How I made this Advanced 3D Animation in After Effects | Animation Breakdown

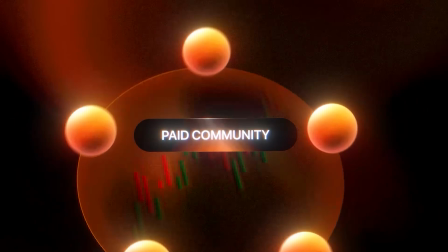So in this video, I'm going to be telling you how I made this animation in After Effects.
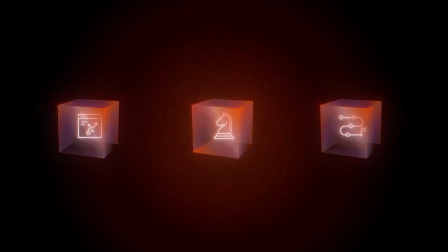So let's get into it.
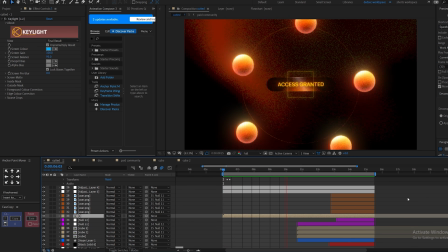So as you can see, this is like a two-part animation. This is the first part and then it transitions into the second part.
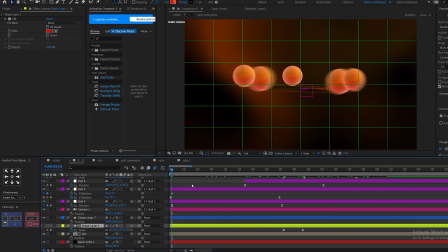Okay, so first let's break down the first part. You are going to open up the composition and here the first part fully in motion.
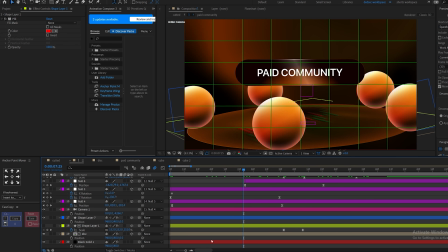Okay, so first we are going to break down the designing element of it. Let's just solo the background first.
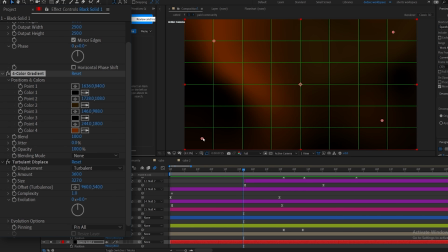Okay, so this is our simple still background with some 4-color gradient on it, some shades of orange, and a pavilion displacement. Because we want the background to be a little rough, we don't want it to be completely smooth.
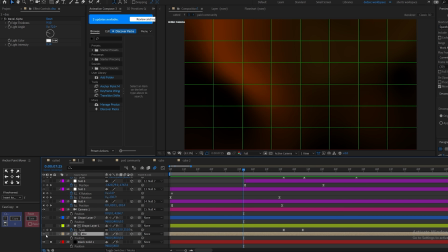The second thing we have is the disk. So you can see it's animating, and I'm going to show you how I did the animation as well.
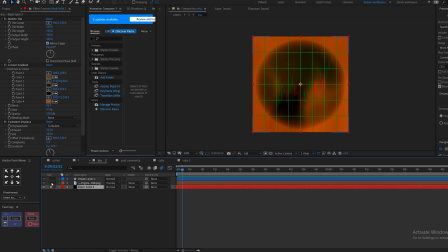So we are going to open up the disk. This is again just a simple 4-color gradient which are doing displacement. I downloaded it from Google, the creating PNG, and we have a shape layer with a circular mask, and it is really feathered out. So if you increase the fog bulb, now the reason I did this,
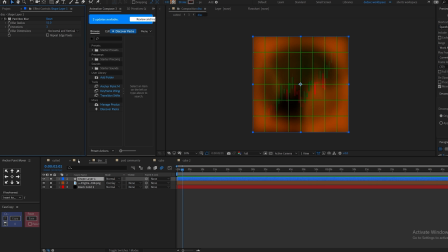the fog bulb working, is if I go here again, as you can see the outer edge is glowing.
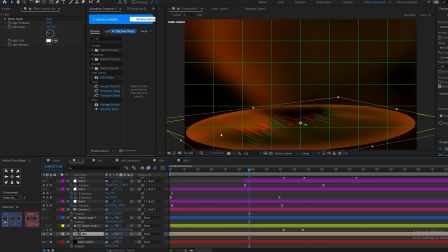So in order to make the outer edge glow, we needed a vibrant orange. So that's the reason why I did that. And the whole disk is matted onto this shape layer. If I solo this, so it's a square shape layer originally.
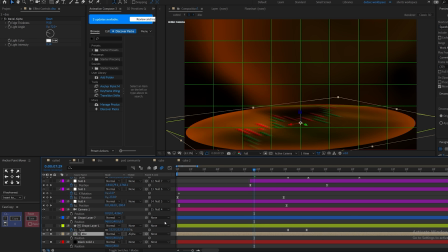So as you can see, and I'm going to show you why I matted it in the circular pattern as well.
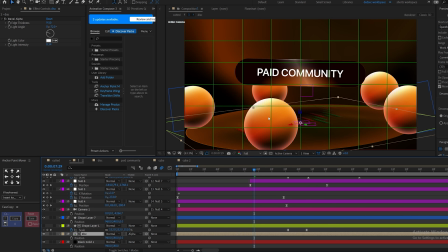All right. So this is our disk and the background. Now we are going to focus on the ball animation.
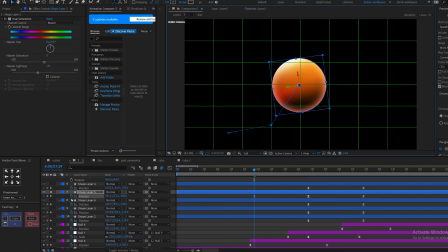So let's just solo any one of this. For let's say this. So the main thing of the coloring of this ball is the layer styles. So if I disable the layer styles, this some simple gradient. If I want to show you the gradient, it looks something like this,
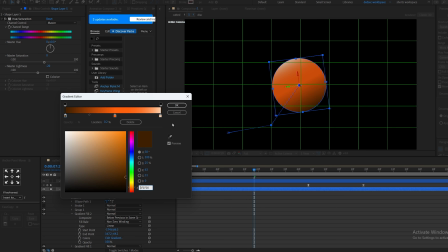like darker orange, bright, and then a really light orange for the highlights. Make sure you have the highlights correct. It should not be completely white, and it definitely shouldn't be like this, right?
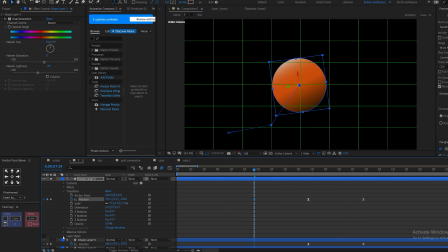Now, for the layer styles, what we have right here, the first layer style we have is the inner glow. As you can see, this inner glow gives a bit of highlights to the edges to make it a bit more smooth, right? And then we have satin.
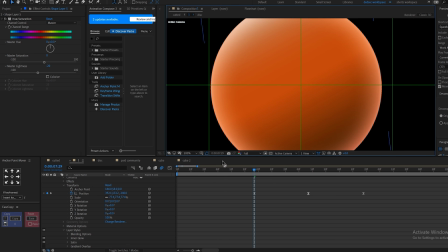Now this is really sudden, but if you look at it closely, if you look at it closely on the edges, you can see what is doing.
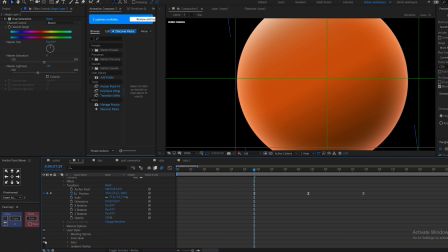So it's creating a sort of boundary to the shape layer. And this works really well.
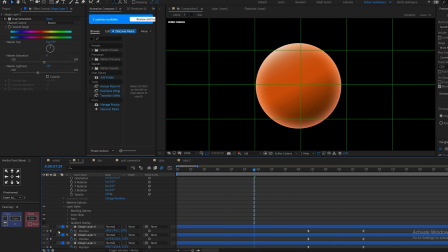The satin works really well with the deep glow. And then what we have next, this is the most important thing, is like a simple gradient overlay.
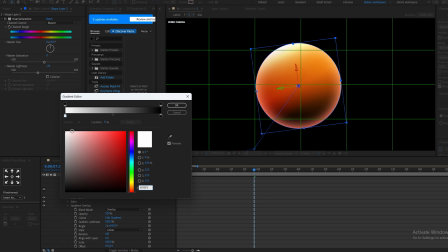Or if I show you the settings, and with every gradient, there's like a simple gradient, right?
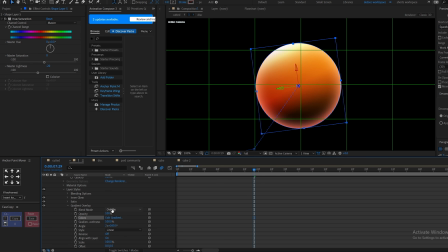But what we did with this is we changed the blending from normal to overlay. Now we can have we can control the colors of the gradient by just changing the angle. So this is what I found to be the best looking, right? And you can change the scale of the gradient and offset as well.
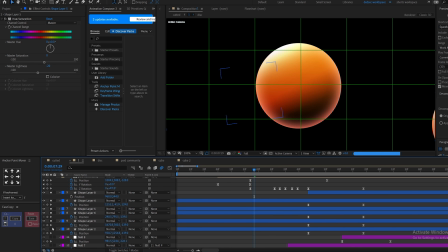All right. And then what I did basically is just copy pasted all the balls in a circular pattern, right?
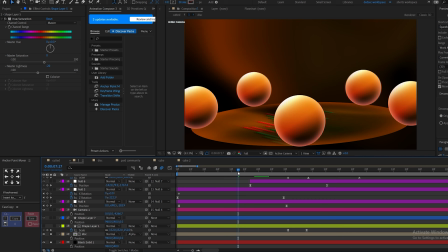So the reason the ball looks like 3D and is rotating in actually 3D space is because of the orientation of the ball.
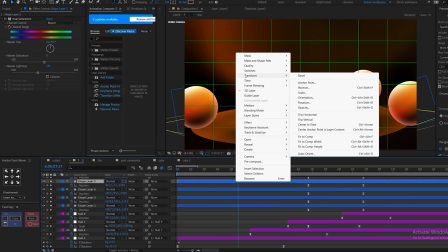Right now, what I did basically is you just go to transform, go to auto orient, and change it to off, right?
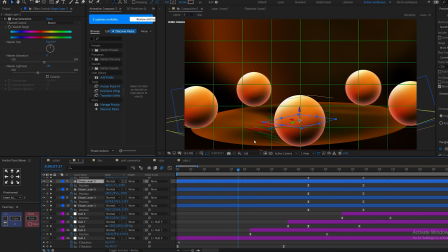This is the original animation. The ball are like this, right? And similarly, this goes with everything else.
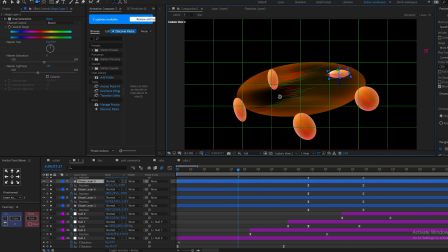If I show you with the custom view, so as you can see, with auto orientation turned off, the ball is completely flat, right? Because it's like a simple 3D layer. It's not an actual 3D orb.
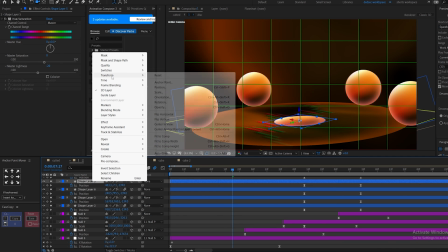But to fix that, what we just need to do is go to transform, auto orient, and we're going to auto orient toward the camera.
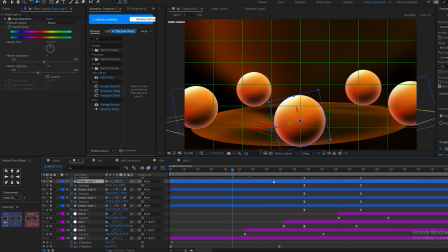So it is always facing toward the camera, no matter what the rotation of the camera is, right? And we also have the camera right here. Now I'm going to break down the designing element first, and we are going to move on to the animation on the keyframes later on, right?
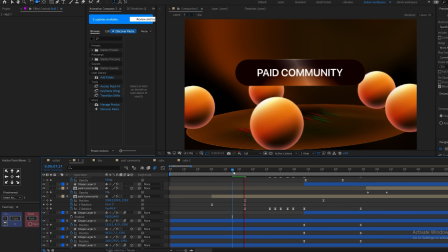So if I play the animation now, the next thing we have is this button.
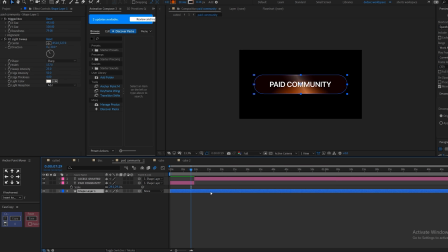Now again, this is like a simple pre-compose button, and make sure to pre-comp every asset that you have so you can change it later on. There's like a simple radial gradient to make it a bit more smooth look, and make sure like to put a light sweep on your assets if you want a more cleaner look, right?
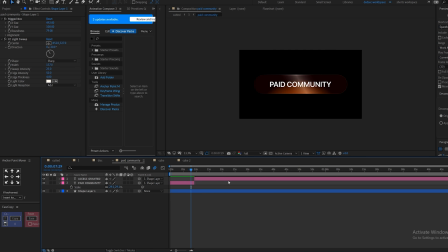So this creates a really good edge to the button.
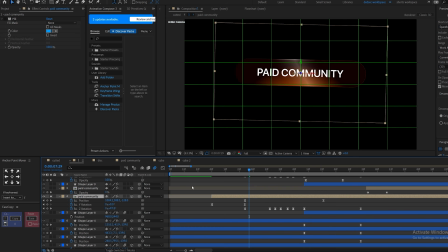Okay, and the animation of the button is just simple y-axis animation, is nothing special, right?
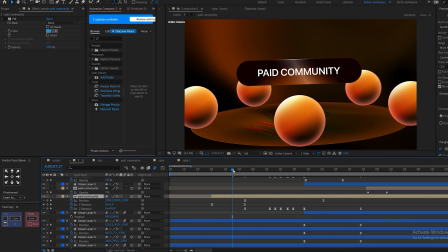Now we are going to play the animation.
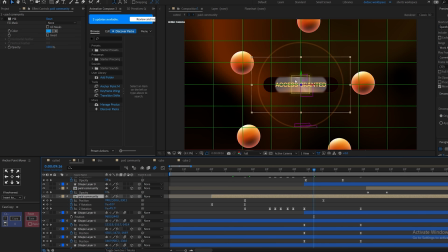And these assets are like simple.
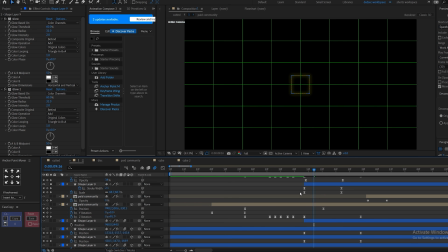For example, if I select this and open the settings of it, there's like a stroke width going from 7 to 0, and the scale is going from 0 to about whatever, like 100, right? So it just fades out slowly. And if you want to see the graphs look something like this.
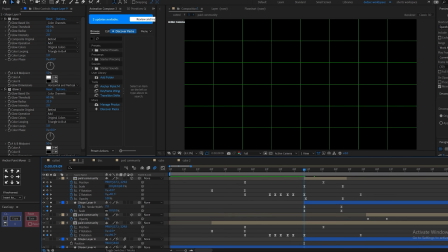And we did basically the similar thing for all the other thing as well. Similarly, for the paid community icon, the scale goes from 0 to 60, and then opacity goes from 100 to 0. It also has a fast box blur to it, because if you really don't want something looking really sharp, something like this, right?
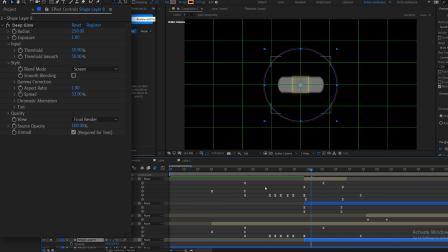And similarly, if I solo this as well, same thing goes for the circle there as well. Just make sure to adjust the keyframes and the graphs so it is not too fast and it is not too slow.
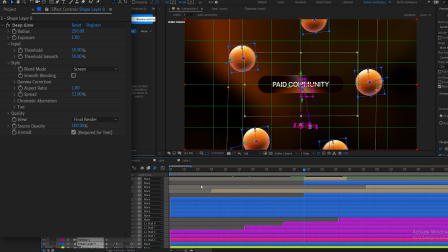You want to have a small impact on the click, right? Okay, so this is done.
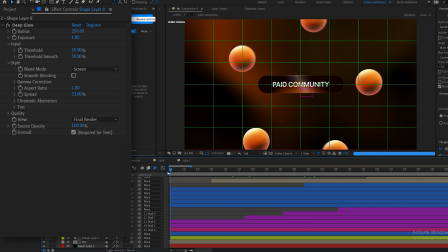Now we are going to move on to the animation part. So basically what I did is I created a camera layer,
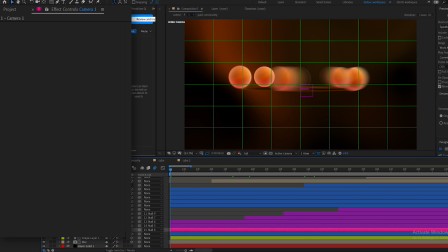and then I connected this camera layer to the null layer, and then the next null layer and the next, right?
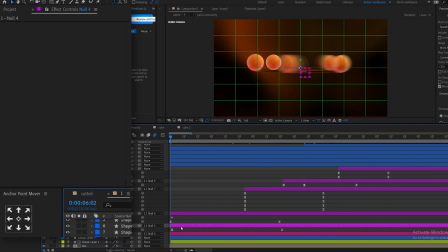So this null layer, if I open up so basically what this null layer is doing is just zooming in the animation, right? This is like the zoom in animation. As you can see, position is -247 and it is -178 here. And the Z rotation is for the rotation of the disc and the balls, right?
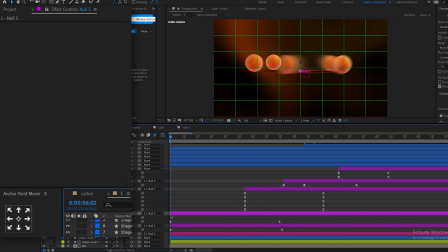So for this rotation, just make sure the null layer is in the center of the disc. If I go to custom view here, as you can see, the null layer is in complete center of the disc, because we want equal rotation on every side of the disc, right? So if I play this animation, as you can see,
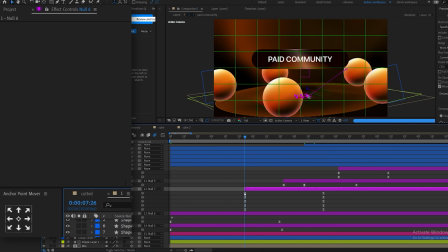and then the button pops in, and this is like everything keyframed,
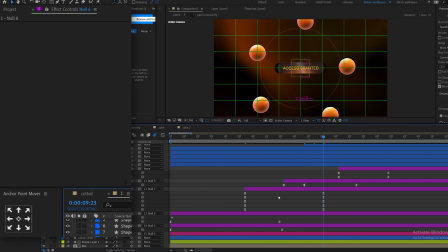and then I reduce the scale, change the position to so it is a bit zoomed out more.
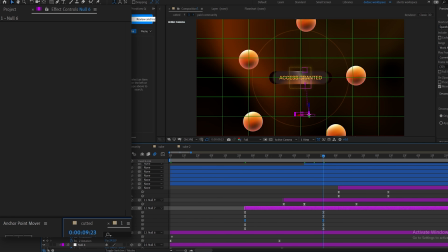And then what I did basically is change the X rotation and Y rotation, so it is now,
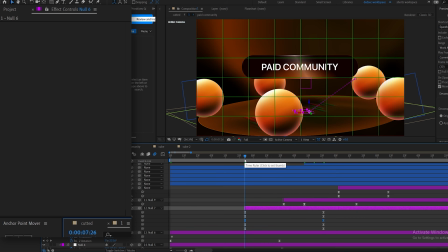instead of like a lateral view, it's from the like top view, it's like a bird's eye view.
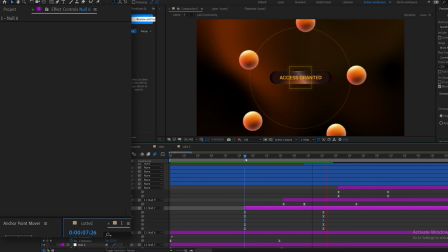And again, because of the ball is auto oriented, it's always going to face toward the camera. And here, as you can see, the impact feels really good. Now the reason because of that is some little details where, right?
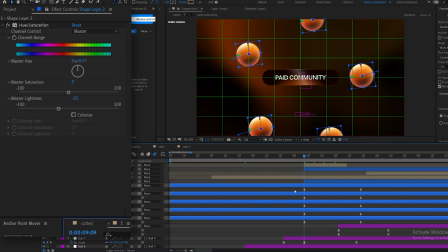So as soon as the click happens, the ball also like animate manually.
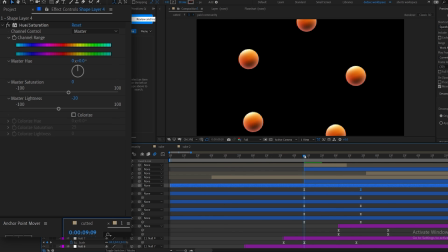If I solo the balls, as you can see, it's like a small animation for the keyframes of the position.
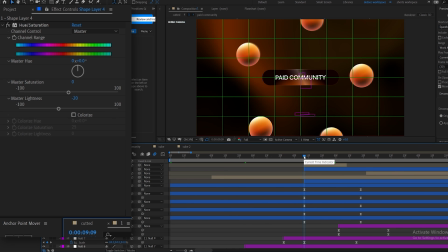So the impact actually affects the environment as well. These little details are everything, like it's gonna make your animation really pop out.
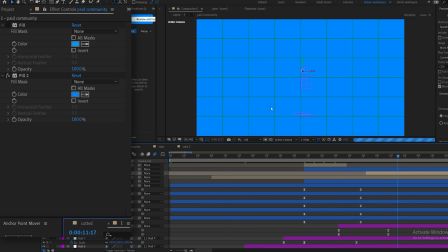Now again, this is like a simple zoom in animation with the like blue matte, alright, because we are going to a blue screen or green screen this, right? So just duplicate the button and we apply the fill layer to it and just change the opacity from 0 to 100. Okay, so this is our first thing completely done.